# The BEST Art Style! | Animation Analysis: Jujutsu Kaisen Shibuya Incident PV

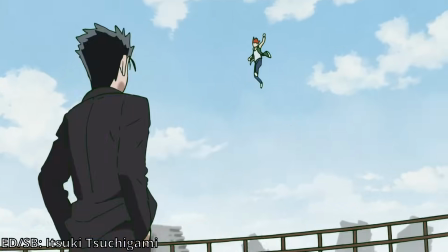I really, really hope Miso directs an episode because his storyboards are what I consider to like literally be the best,
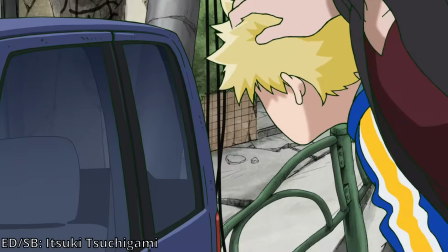the absolute best. i'd put him up there with like gosso for just how incredibly creative and
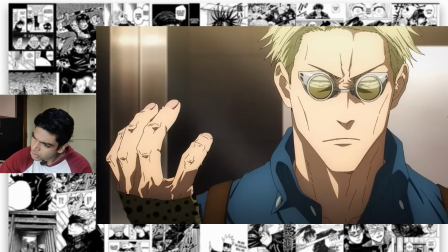dynamic his storyboards are another extremely strong drawing here man that's so well corrected so this is
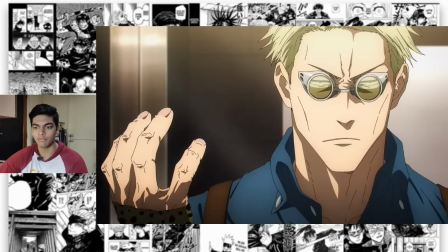either tanaka or it could also be yosuke yajima who was the animation director for the arifumi imai episode comparing the line work on like gojo's hands
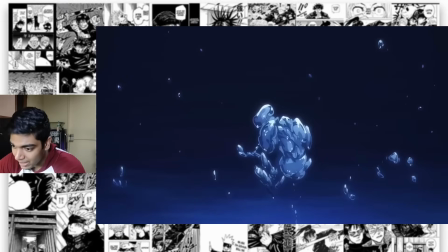here to nanami's hands they do look quite a bit similar look at this water bubble animation how many layers of shading is that four layers for every
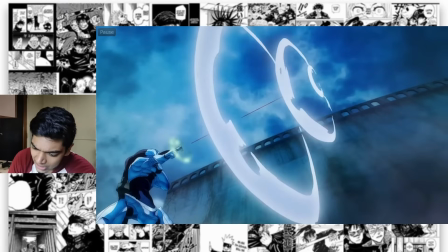individual bubble and there are a lot of bubbles there i don't know what this is that looks like another mecha love the rings of the sonic boom here you
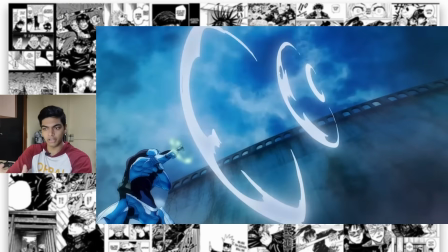have like perfect rings but then because the power fades away the ring also fades away irregularly the animation is just always so satisfying and
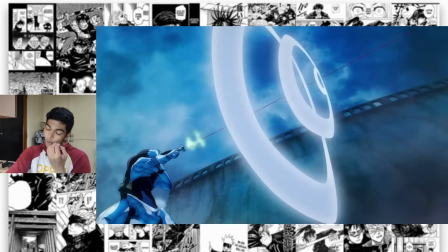of course the short composition will never be boring because you always get shots like this thrown in there not a single boring shot so
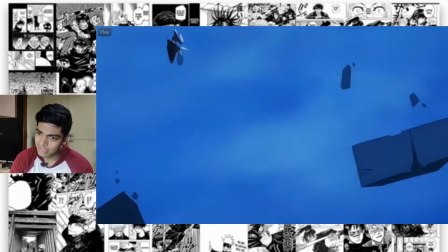far in the season as a whole and i'm assuming that will continue with shibuya arc next is this wonderful hanami cut and it's very obviously uh done by kosuke kato it's very prominent kanada style animation and uh that's just the
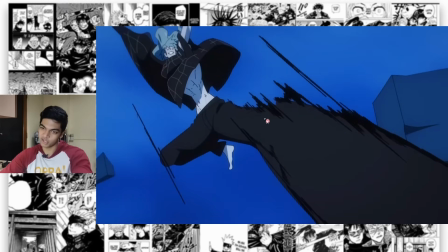most kanada pose that a kanada style animator can kanada the foreshortening here with the perspective is just absolutely wonderful and the thick inky lines that a lot of kanada style animators use particularly kosuke kato also uses like look at this toji
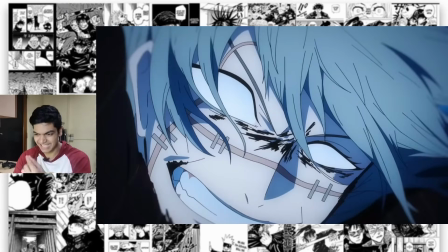cut for example with the close-up of mahito's face you again get a lot of that inky gribbly lines the best thing about Kanada animation is of course just gotta be the Kanada poses.
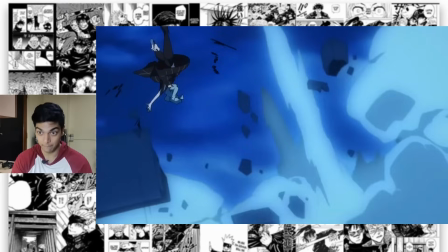Just look at how he shifts poses. He's upside down here. Next frame. Literally the next frame he's all the way upright and the next frame he's...
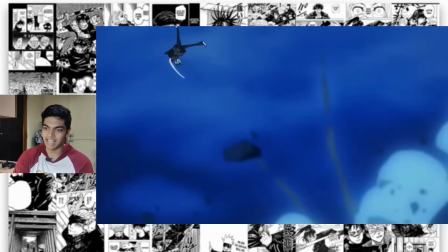I really don't know what pose that is but then again just continuous shifts in perspectives ending with
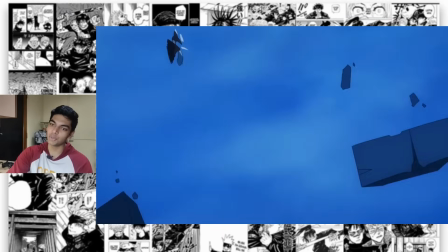this in-between pose frame and then switching to the strongest Kanada pose in this cut.
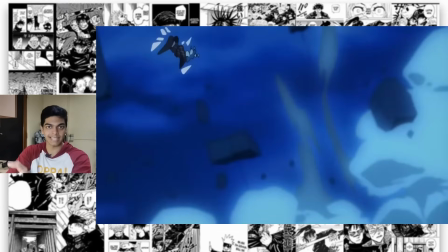And yeah these kind of in-between drawings where it absolutely does not make sense for the character to look like that is something that we saw with Kato's Thoji cut as well.
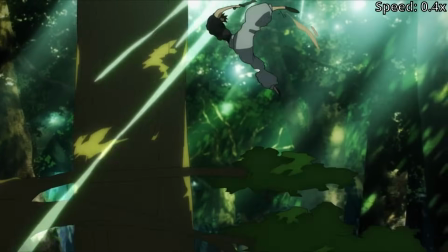He's never flexed that hard with his drawings but seems like we're going to be getting more of that and yeah
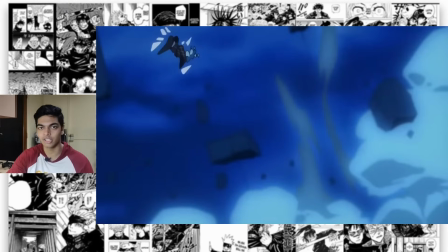of course people are going to pause this screenshot this and be like look at what they did to my baby Mahito. People don't understand that these in-between frames are necessary
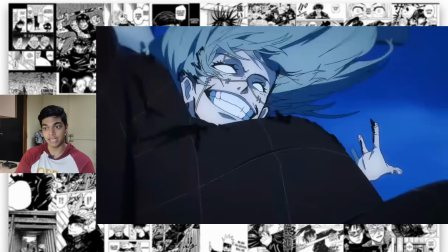to actually have good fluid motion there especially in Kannada style animation where the number of frames are already so less so you have lower chances to show that something is moving so the individual drawings and the poses become far more important.
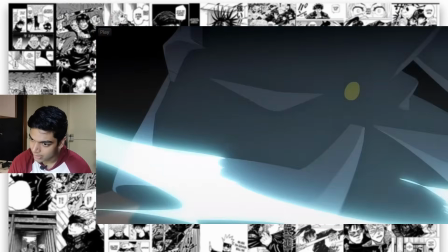This is the next cut with a mewa scene this is also very much khanada style animation if i had to guess who animated this i have a
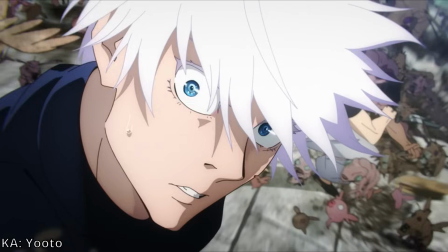pretty good guess that this is yuto the same person who animated the mutilation of gojo sattaru because first of all it is khanada style and the
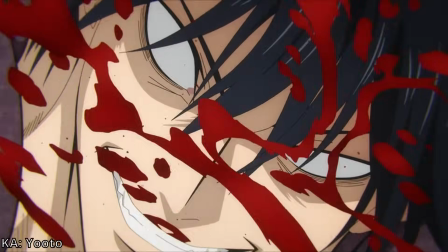timing is very much similar to the timing that yuto had for gojo's mutilation as well and also the shape of the fx animation these flowy sharp
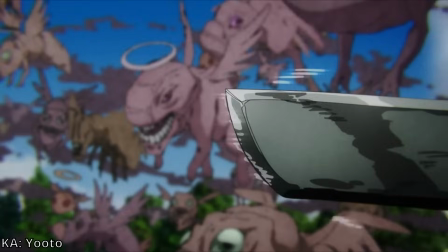shapes that go in arcs is very much the kind of fx animation that yuto used when the cursed weapon goes through infinity and also just threw out
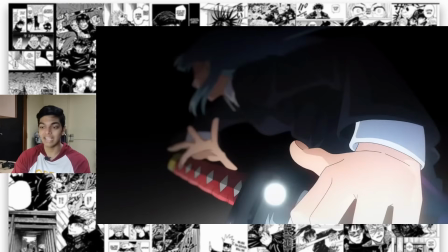his cuts for episode 3 but yeah the short composition is amazing iaejutsu by the way will never not be badass that very much looks like a kanada light
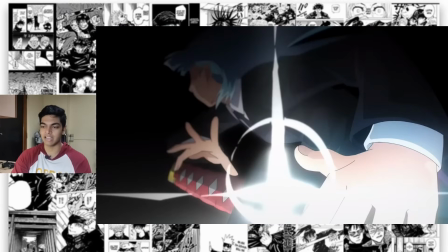flare as well it's it's like a much thicker meatier kanada light flare but a kanada light flare nevertheless this cut is also wonderful even with
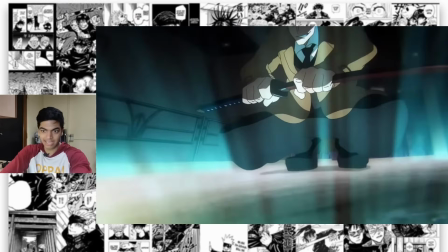limited animation the short is still made very much dynamic that is a camera mastery of shota gojazono coming into play i don't know if gosso storyboarding this or
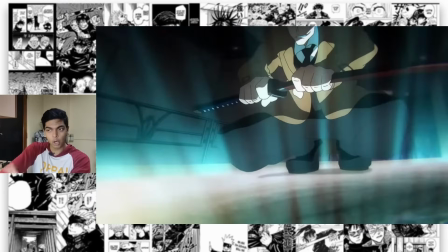whatever but still it looks amazing and also the slow animated zoom on the character animated zoom as in he's not just being panned forward he's
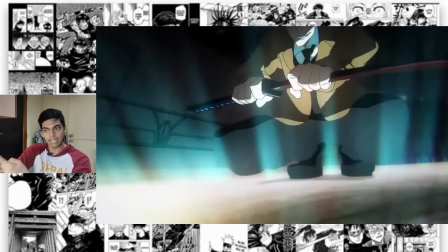actually being animated forward like like every frame when he's coming closer to the camera that's an unique drawing the background is also perfectly warped the art direction
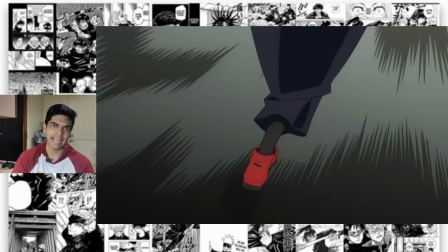keeping up with goso's chaotic storyboards and what would be a young animator project without at least one utapon inspired cut thrown in there this cut is by durian kulon durian is very much a yutaka nakamura inspired animator i remember back when season 5 aired his cut was shown in the next episode preview and a
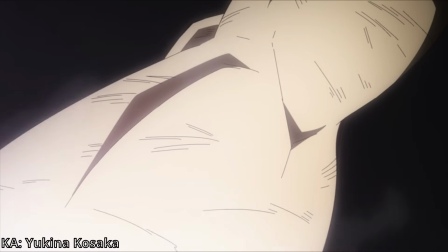lot of people thought that utapon was returning but alas utapon did not return but even without utapon's incredible animation his disciples pretty much carried
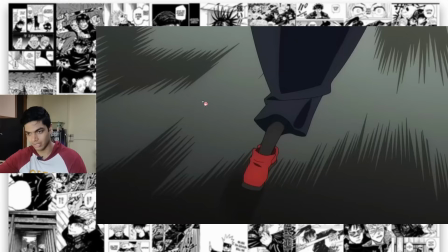my hero academy anyway durian coolant of course being one of them here again he's animating in just the most classic utapon style background animation with jagged smears these
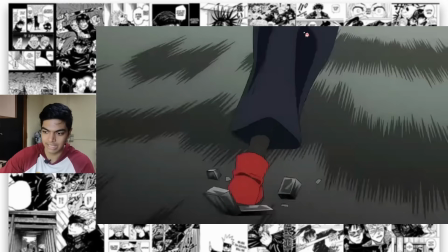are absolutely the same kind of smears that utapon uses combined with oh look at that cubic debris this is like utapon cubes absolutely perfected the
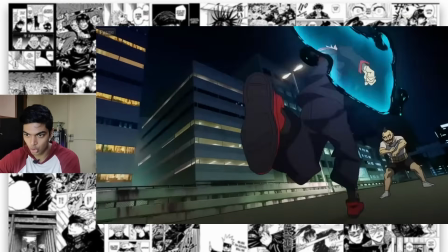next cut to the moment is also really cool i love the way yuji's going back and forth in the camera like the camera is catching up to him but then
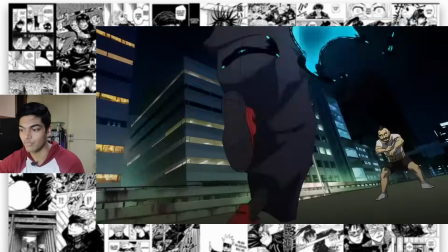he just leaps forth again camera catches up with him again it's very well done with of course classic utapon-esque jagged smears as
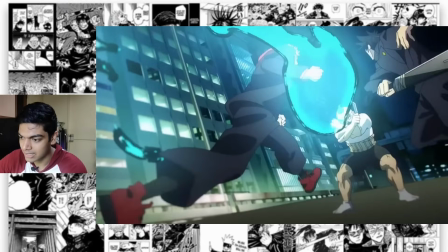well and that of course also comes with impact frames and i guess that's supposed to transition to the rising cursed energy this cut is like
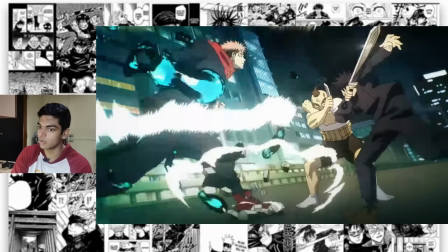i say the highlight of this uh pv as a whole i love the fluid subtle rotation in ones combined with beautiful nakamura style effects animation and the utapon
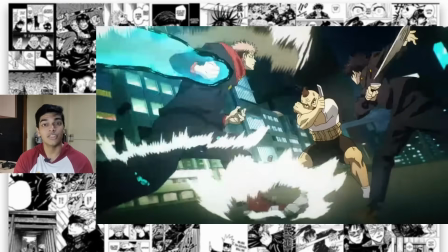cubes as well just look at the perspective change on the cubes as well really gorgeous work by durian he's a french animator if i'm not mistaken and then we
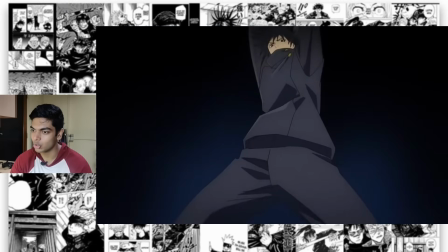get this awesome we should go to cut this is like extremely sungo park inspired down to the way he's drawn is that actually sungo
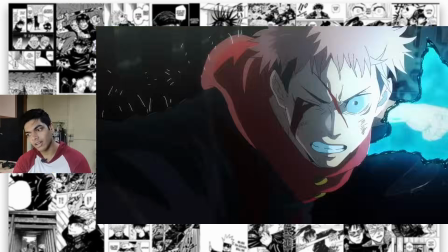park i'm confused now is sungo park returning as an animator that would be wonderful finally we get to this cut i guess it's raining which is shown by these few
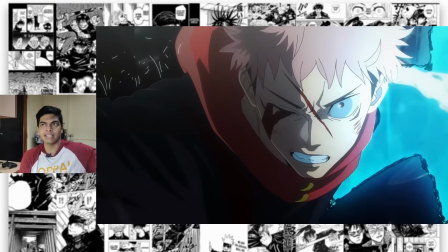lines here it's very much again a low detail drawing that looks kind of unfinished but it still looks really wonderful a lot of volume especially on yuji's nose right here with the different shading on either side and then the slow pan close-up as well.
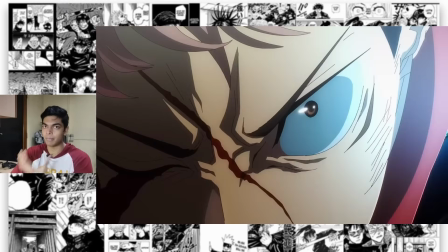It's again an animated zoom not a regular panning zoom. This is just wonderful doga work.
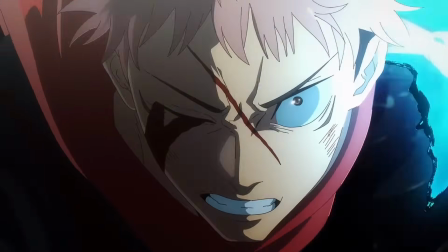The compositing and the shading also reminds me very much of Shu Sugita's scene from the second opening.
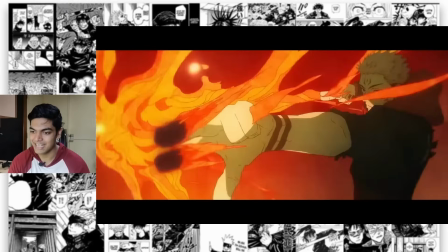That's not it of course we have a surprise at the end which is I'm sorry Dorian but this
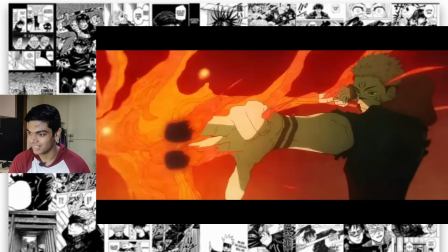is my favorite cut from the PV because my god it looks incredible.
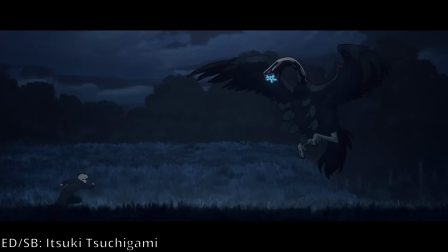Sudden shift in aspect ratio which is again something Miso has used in the past for his projects and also Haki Hugo has used.
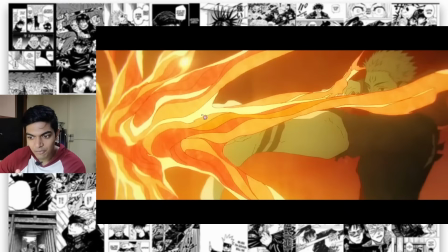The shading is also wonderful. It is so easy to count the different layers of shading here because it's so well defined. You can properly see the line work. It's very raw. I always have like a soft spot for this uncomposited raw look.
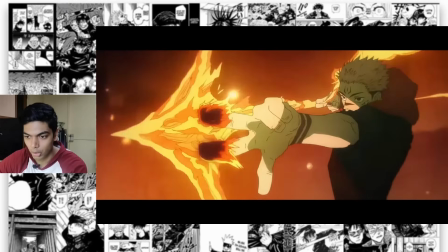I guess calling this uncomposited is very much wrong because there is a good amount of compositing here but the effects animation is displayed in like the rawest form. If I compare this to the genga of this effects animation I feel like there won't be any change whatsoever and that is not something you usually get to see especially
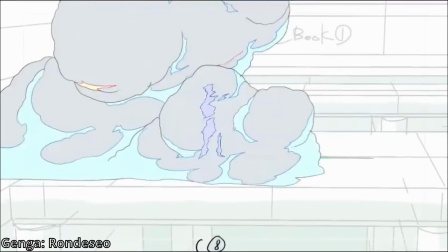in these days for example this cut from season 1 episode 4 that is beautiful smoke animation and what did the compositing team decide
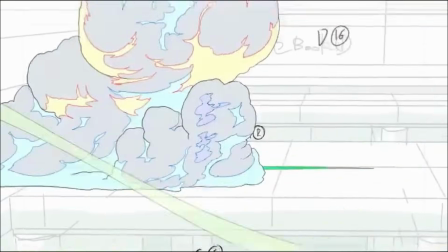to do completely blur that shit and the smoke clearly looks infinitely better in the production materials compared to the final version but here it just looks absolutely
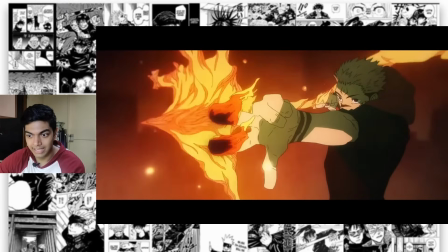gorgeous i also love how the fire is pulsing between like a yellowish color and a reddish deep reddish color i don't know what this is reminding
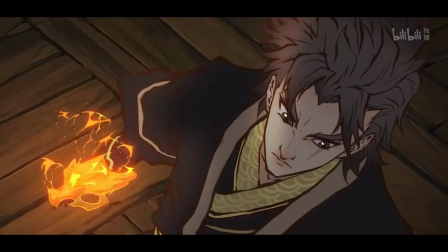me of oh this reminds me of like uh the fire animation in fog hill of five elements where again the effects animation is very much
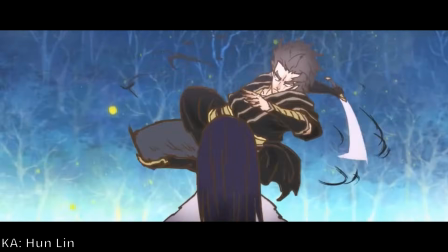raw if you like action animation and you haven't watched fog hill of five elements what the fuck are you doing please do check that out it's a chinese production made by a very small team of people who take their sweet time producing every single episode and yeah just has the most incredible piece of action animation that i have probably ever seen that's mostly because of the direction as well because there's no talking the action is in full focus and just two characters going at it anyway that's it right yeah that's the jujutsu kaisen pv scene by scene breakdown a lot of predictions here as for uh the animators i'm sure about kaito tomioka i'm sure about kosuke kato pretty sure about yuto as well and quite a bit sure about ren onodera i really want to say nakaya onsen is also part of the project but there is a tweet going around that nakaya onsen is not part of the project i tried finding the tweet for myself so i don't know if it's faked by someone else or if it is true and onsen is just saying that he did not animate the sukuna scene at the end because as i said before it also makes sense for this team of freelance animators to work on Fate Strange Fake instead especially Nakai Onsen who has been closely associated with Fate.
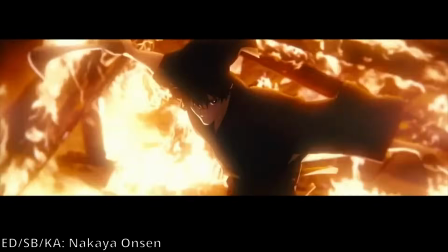Very recently he also directed the Fate Samurai Remnant opening.
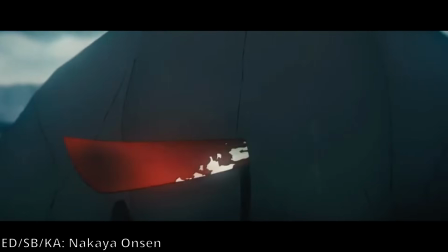He also pretty much solo-key animated that with a few still drawings drawn by Haki Yugo because of course they are pretty close friends.
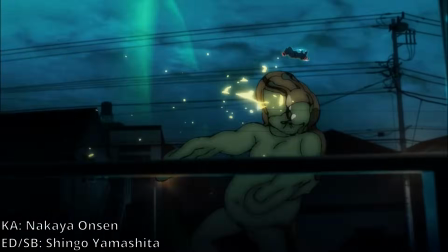I really really do hope that Onsen does work on season 2 because I absolutely love his cuts from both the Shingo Yamashita openings. Miso is pretty much confirmed on the project so that's great. At the end of the day I do wish that these projects should have a better production schedule like not only Jujutsu Kaisen, Fate Strange Fake as well and especially with Jujutsu Kaisen and Fairy Rain just inhaling all of the animators in the industry currently, I wonder how Fate Strange Fake is gonna fare. So yeah that's about it.